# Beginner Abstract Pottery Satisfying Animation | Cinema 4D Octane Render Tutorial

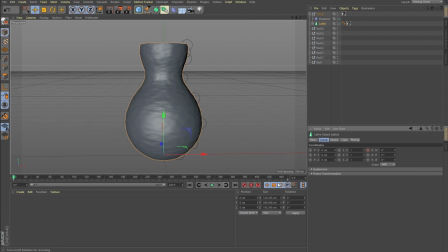[3:55]
So I just made this animation to be 450 frames, and what I'm doing here, every 90 frames I am just changing the position of these nulls, and then
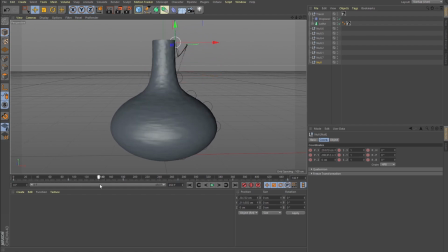[4:11]
as it changes you can see that it actually morphs in a very natural way, how it would morph when somebody would be shaping on a pottery wheel.
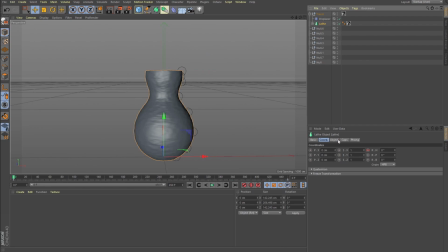[4:25]
Also, important thing is not to forget about your lathe itself. We should rotate it. I wanted it to rotate pretty fast, so it's
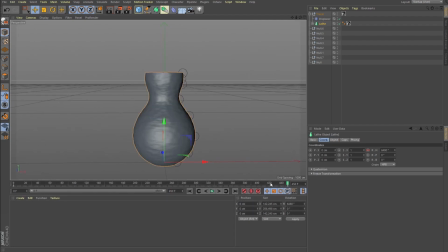[4:39]
6480 degrees in the time span of 450 frames. But yeah, I pretty much like it. So about the displacer, here the shading is just a turbulent noise, but that it's scaled down in y-axis, so it's more like a strokes, not a clumps of noise.
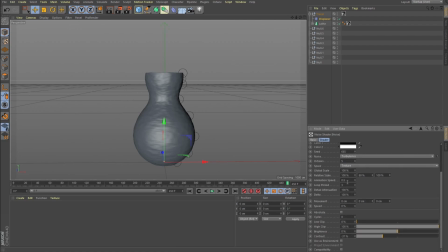[5:00]
And I'm animating it at a speed 0.5 and loop period is set to 3. It doesn't actually matter that much because of the how fast the rotation is. But that's the modeling part. And let's check out the composition and the framing.
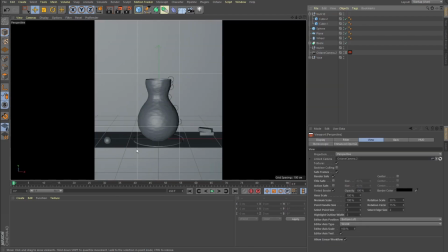[5:16]
So here is my kind of like minimalistic composition. And one thing I love to do, for example, this one is vertical for the Instagram. It's 1080 by 1350, I think. And if you hold Shift V,
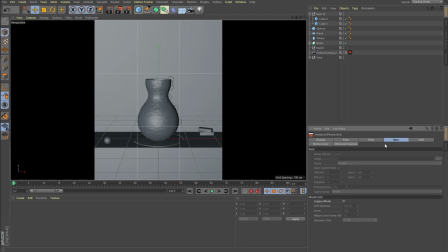[5:33]
you get to this menu viewport here, and you can click on View.
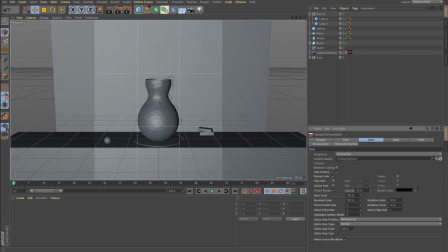[5:39]
And then here's the opacity slider, which is set to, I think, 10% by default,
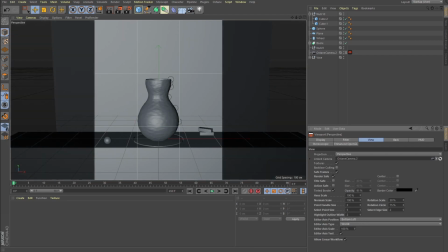[5:44]
but I like to crank it up to like something 95 or 94. So I really have only the frame itself visible in the view, and I just clearly see what will be rendered. So the setup here is pretty abstract.
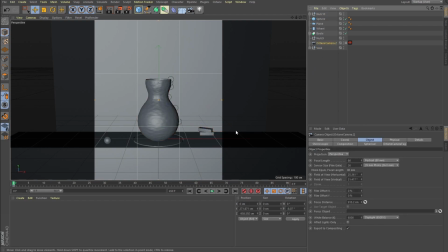[5:59]
We get our ways, our Octane camera, and for all the like product renders and close-up shots, I'm using focal length of the camera set to be 80 portrait. So what do we have here?
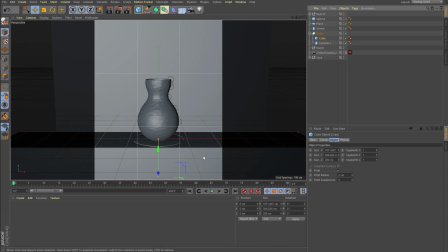[6:12]
So I start without like this accent little geometries. So basically what I did, I added a backplate, just a plane, and here I have a bool.
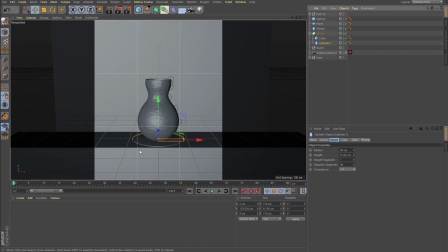[6:29]
It's a cube with a cylinder, small cylinder, that makes this cute little protrusion. And of course then I add a wheel, which also, by the way, matches the ways spin, so don't forget about that.
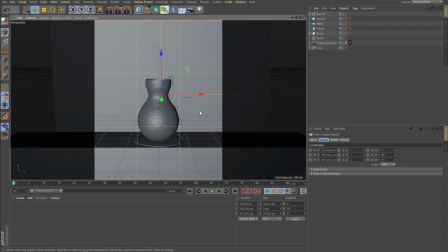[6:48]
And yeah, basically that's it. Very simple setup. You can go with some sort of abstract room or a real environment, but I don't like that much, so I just wanted something that's focused on the on this, let's say, product or the key of this animation,
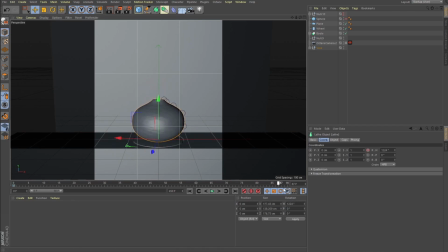[7:08]
which is ways, and I don't want the environment to be too overwhelming, and I really want the attention to be on these morphings. And then yeah, but that's too simple, right? And then I just added small sphere, because spheres are just awesome,
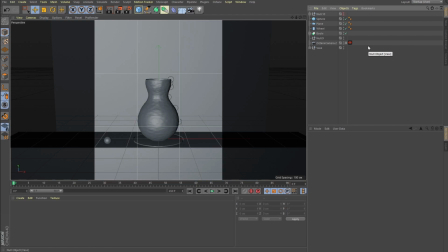[7:27]
and thumbs up if you also like to use spheres in any sort of project. And then just yeah, two small bricks here, nothing too crazy or fancy. But that's my composition, and let me show you the lighting for this animation.
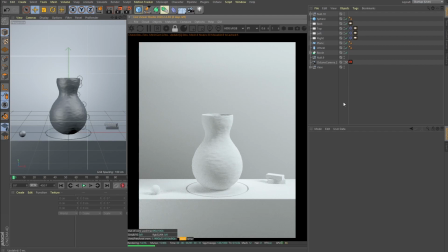[7:45]
So these days I try not to use HDRIs that much. They help a lot if we are dealing with specular materials, but at this project I just made it super simple with four lights, and let me show you where they are located.